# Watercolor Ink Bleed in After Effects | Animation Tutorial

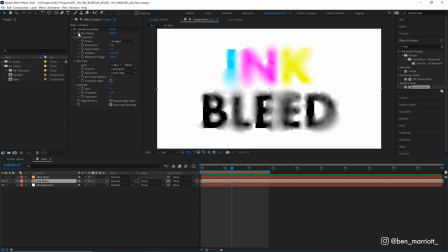Now to animate this, we just go onto our ink base layer and we're gonna animate the blur radius, which is essentially the blur amount in camera lens blur. At the start, let's keyframe it at 0 blur radius. And then around 2 seconds in, let's increase this to 150. There, so as the blur increases, the ink spreads out.
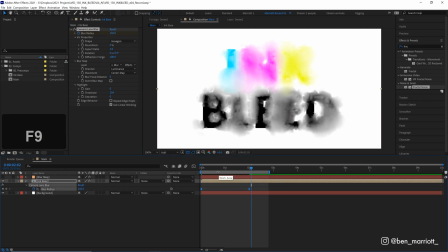Let's select those keyframes and press F9 to ease them to make it a bit more of a smoother animation. There, now it's getting close, but there are a few things that will really help sell this as ink running and not just some strangely blurred blobs. And if you are finding this video useful, please give it a like. It really does help me and the channel out more than you might think.
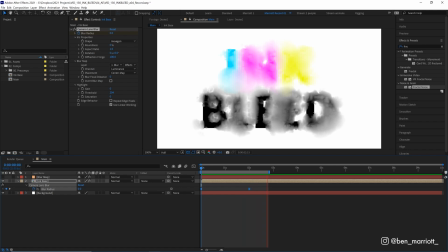And better yet, it's absolutely free. Also, please consider subscribing so you don't miss out on more techniques like this in my upcoming videos.
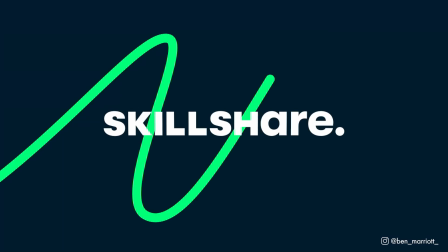Now, a quick word from this video sponsor, Skillshare,
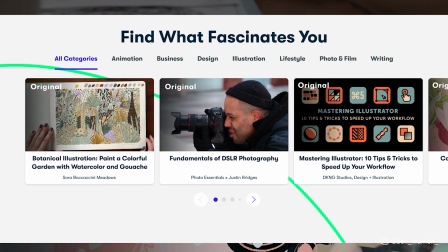a brilliant online learning community with thousands and thousands of inspiring classes for creative and curious folk.
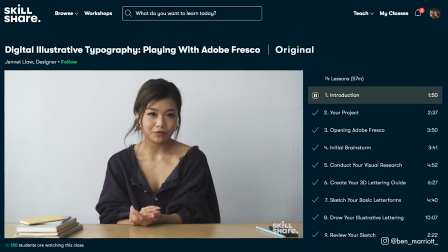And now they are offering another tempting educational treat.
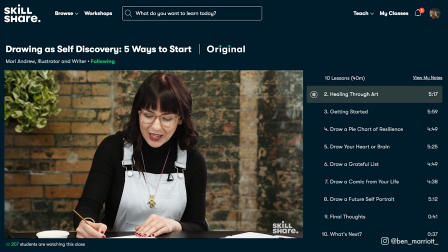Skillshare now has live classes where you can experience real-time inspiration from your favorite teachers,
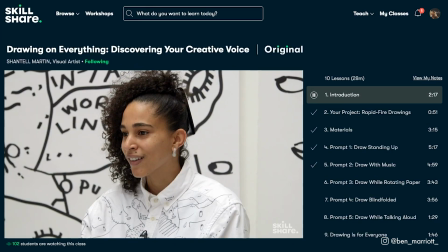all whilst watching and working along with other members.
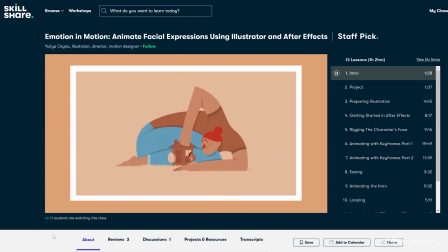Some classes in my list that I'm taking inspiration from that I think are a perfect way to upskill as a motion designer are Emotion in Motion,
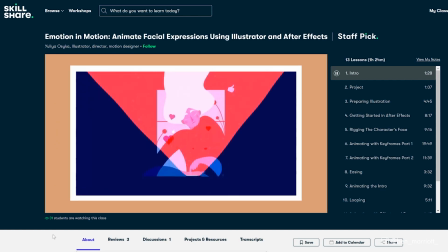Animate Facial Expressions Using Illustrator and After Effects by Ilya Oyska,
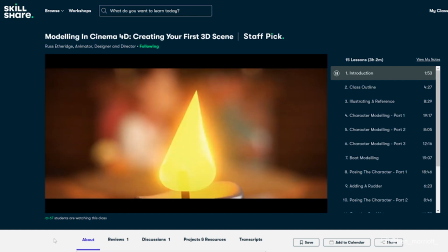and Modeling in Cinema 4D, Creating Your First 3D Scene by Russ Etheridge.
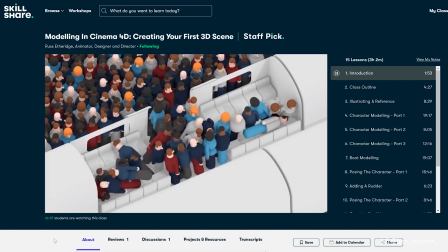Skillshare classes are a great way to improve your skills and give yourself more opportunities in the future.
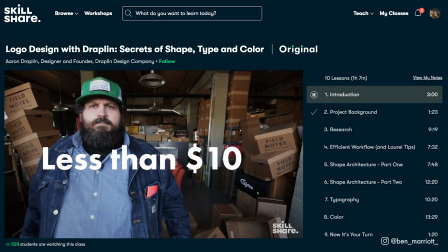Skillshare is less than $10 a month with an annual subscription, so that is a fantastic investment.
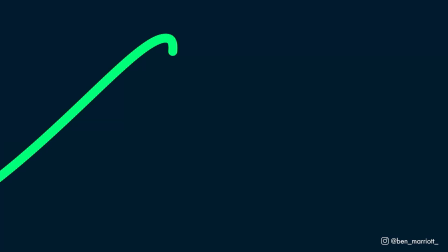The first 1,000 people to use the link in my description will get a free trial of Skillshare Premium membership, so you can explore your creativity.
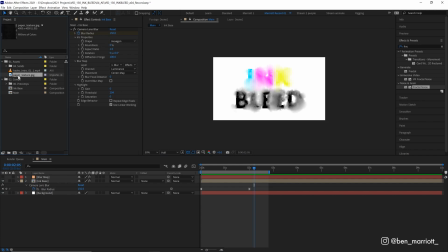Next is to add some texture. Now I have in the project this paper texture, which is some black paint brushed over some paper.
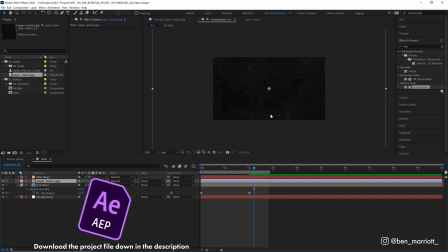Let's drag that into our comp. And this texture is also included in that project file. And then we're gonna set its blending mode from normal to screen.
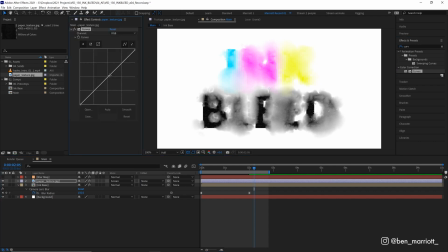And to make it a bit more obvious, let's add the curves effect and drag up the middle to increase the brightness so it's more obvious. There. Now we want the paper texture to be on the background. So let's duplicate that texture with Control plus D. And on the bottom one, we're gonna set it from screen to multiply.
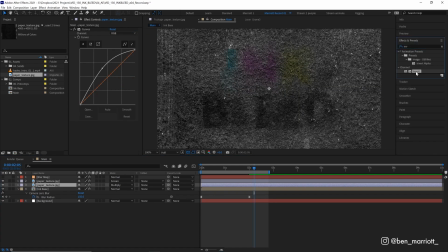And let's add the invert effect as well. And place that above the curves effect in the layer stack.
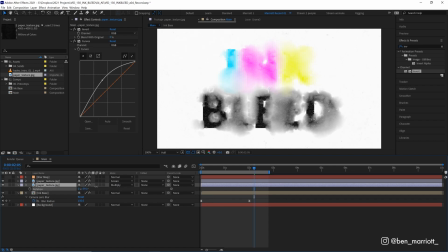Next, we're gonna rotate this texture, pressing R on our keyboard to open up the rotation property, and just rotate this around 90 degrees so it's not covered up by the texture layer above.
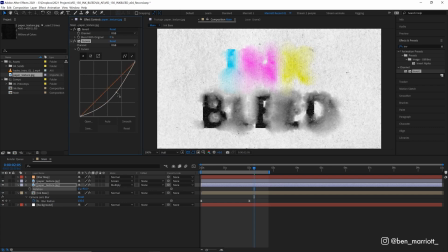And then adjust this curves effect till we get a nice darkness of the paper that feels natural.
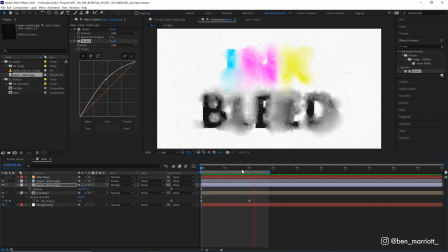I think around there is fine. Now, if we play it back, that already looks way more realistic just from the context clues of having the texture on the paper there.
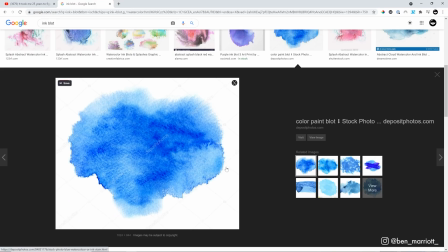Now, if we take a look at some reference, like this image I have pulled up here, we can see around the edges of this watercolor or ink bleed, the color is a bit more darker, and that kind of outlines some areas of the paint where some of the pigment has been maybe pushed towards the edge.
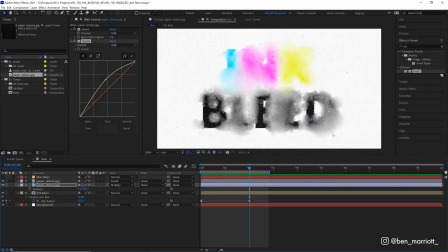And we don't see that with our blur effect because it just really pushes something further away from the middle and makes it more transparent. So we want a bit more variance, and that is actually surprisingly easy to do. So let's create a new adjustment layer with Control plus Alt plus Y. Let's drag that over our ink base and give that another color.
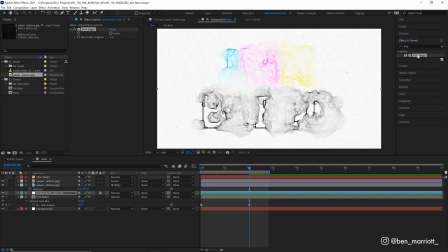And we're gonna add the effect Find Edges, which I don't think I've ever found a practical use for before. And it does exactly what it says it does on the tin. It finds contrasting areas and creates a line on that edge. Now it isn't so defined on our blurry parts, but that's okay because it does definitely add more definition, more of a separation.
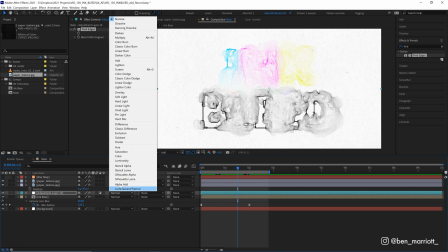And all we need to do from here is change its blending mode from normal to multiply. And that applies it on top of our blur.
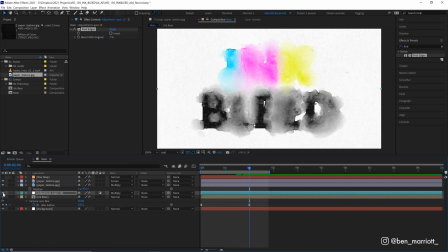And if we toggle it on and off, we can see just what a difference it makes. Now it is subtle, but I think it does really help sell the effect as something a bit more natural and makes it look more like ink or watercolor paint would behave. Now we might not like the pattern, the way that this ink is being displaced, like how it pokes out at the bottom of this B here.
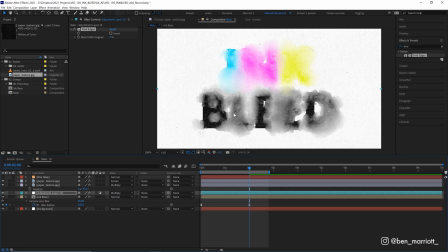We might want to change that. And that's very easy to do too. We go up to our blur map, and in our fractal noise effect, we go down to the evolution options and we have a random seed here.
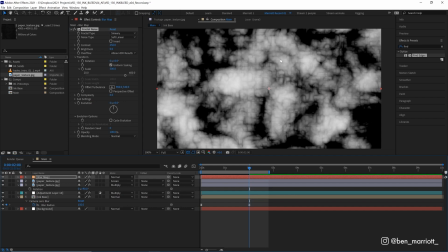Now this fractal noise is a randomly generated pattern, and that random pattern is based on this random seed.
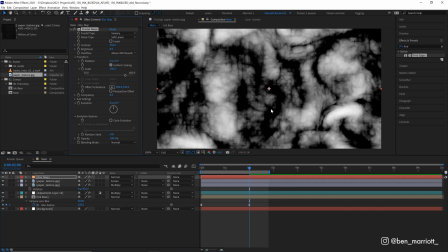So if we change this number to anything else, it will update and create a new pattern.